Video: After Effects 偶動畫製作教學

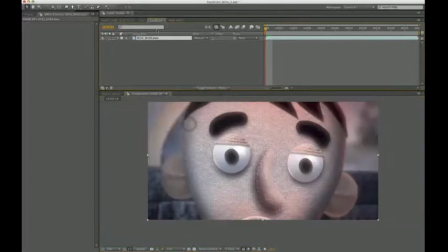(16:37)
and the same goes for a close-up like this one
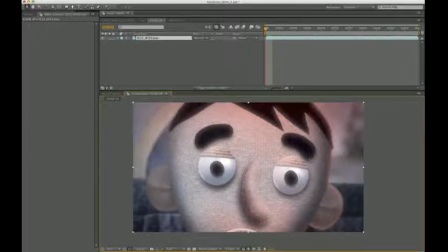(16:40)
in close-ups like extreme close-ups we really wanted to push that shallow depth of field look so the edge really blurred, so I think this edge width was about 8. As a final step in the composite,
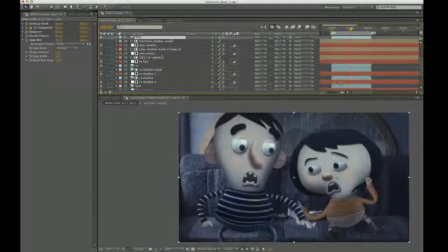(16:54)
I use a KeyCorrect Pro's light wrap tool to take
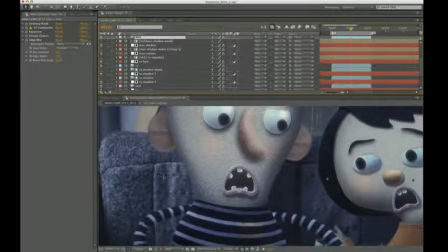(16:59)
some pixels from the background layer and wrap them onto the foreground layer.
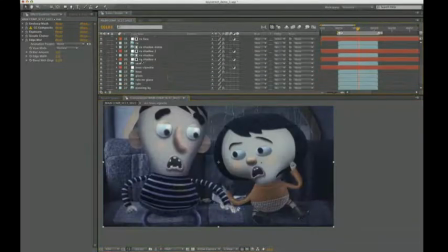(17:06)
To do that, the first thing I'm going to do is select all of my background layers,
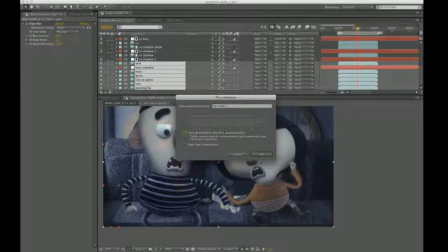(17:12)
precompose move all attributes into a new composition I'm going to name this scene 17 shot 23 bg precomp then
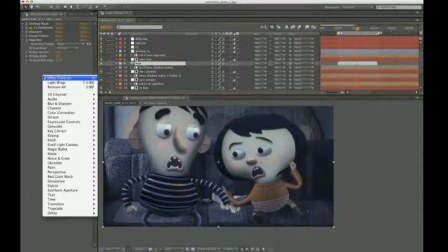(17:31)
I'll select the max characters layer pull up key correct light wrap
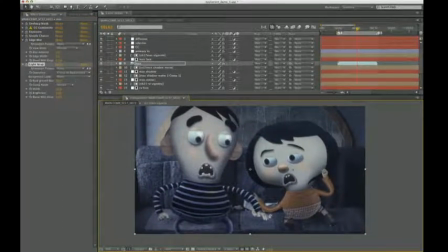(17:43)
and start changing the parameters. So the first thing I'm going to do, I'm going to leave it at comp on background,
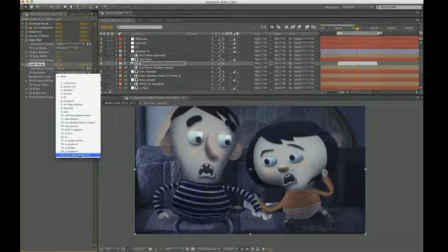(17:52)
change the background layer to scene 1723BG precomp, which are all the layers that we just precomposed.
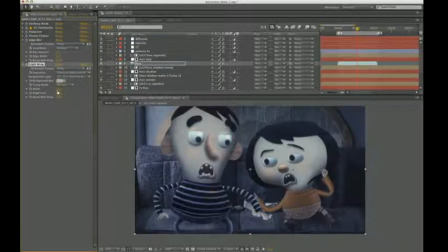(18:00)
The background blur I'm going to change to 65. Comp mode, this is kind of based on what you're going for.
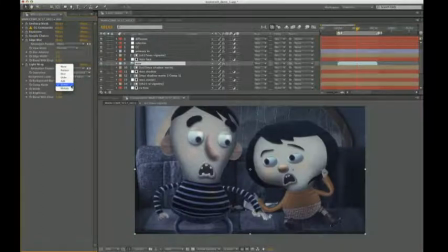(18:13)
Screen mode I found to be really helpful in daytime scenes where the light is very strong from behind. Add tends to be nice for rim light, I found.
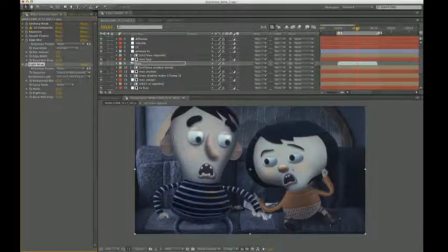(18:28)
None seems like it would work really nicely for a night scene like this where the background light is not very strong. But actually, we tended to use screen mode, even for night scenes, because we were going for a more exaggerated sense of light.
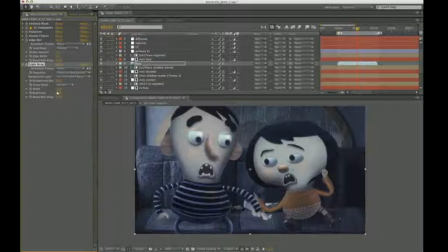(18:43)
And this helped kind of pop the character from the background. With, we generally used about 35. And then blend with original, we also used 35.
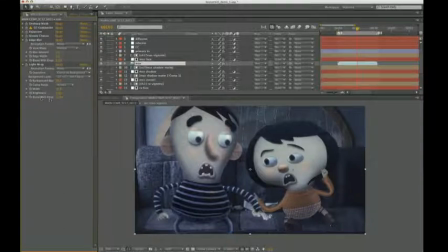(19:01)
And this blend with original function is really, really nice. And it's a feature that is included in all the tools in KeyCorrect Pro. And this allows you to really dial in some subtle effects.
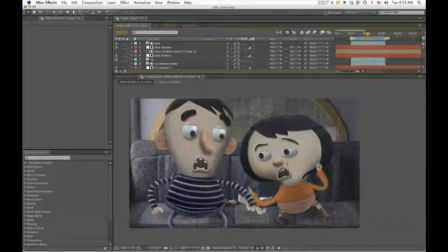(19:19)
When we started Something Left Something Taken, we intended to do all the final color correcting in Apple Color. However, we decided that it would save a lot of time and would be more of an integrated pipeline if we could grade directly in After Effects.
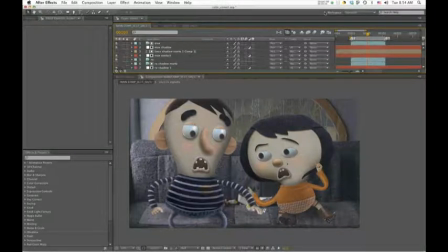(19:34)
The challenge was to figure out a way to set After Effects up similar to Apple Color.
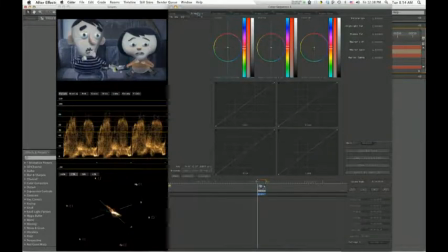(19:40)
So anyone who's used Apple Color is familiar with the room setup. There are eight different rooms, and each one is designed for a specific task. And each room kind of builds on top of the one before.
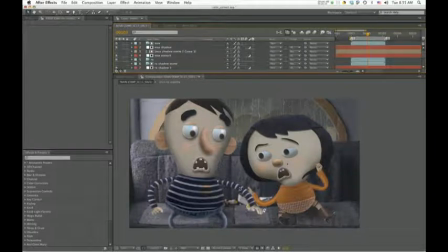(19:53)
So in this way, you can kind of daisy-chain corrections rather than trying to solve everything in a single pass.
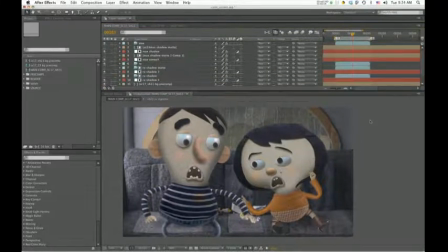(19:59)
A couple things to keep in mind. We did all the color work with the understanding that 99% of the people watching the movie would be watching off of their computer.
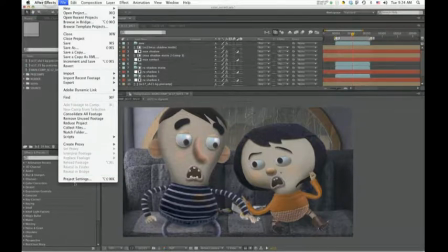(20:10)
So we set the project, under project settings,
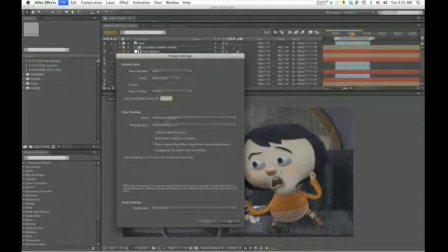(20:16)
the working space to sRGB, and we worked at 16 bits per channel.
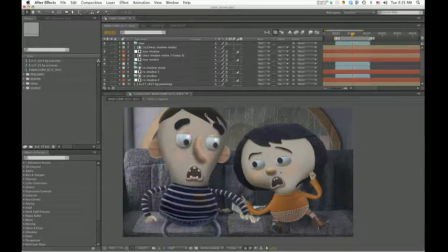(20:21)
If we were going to broadcast, obviously there would be stricter guidelines, but for this particular movie, we just monitored off of a regular computer screen.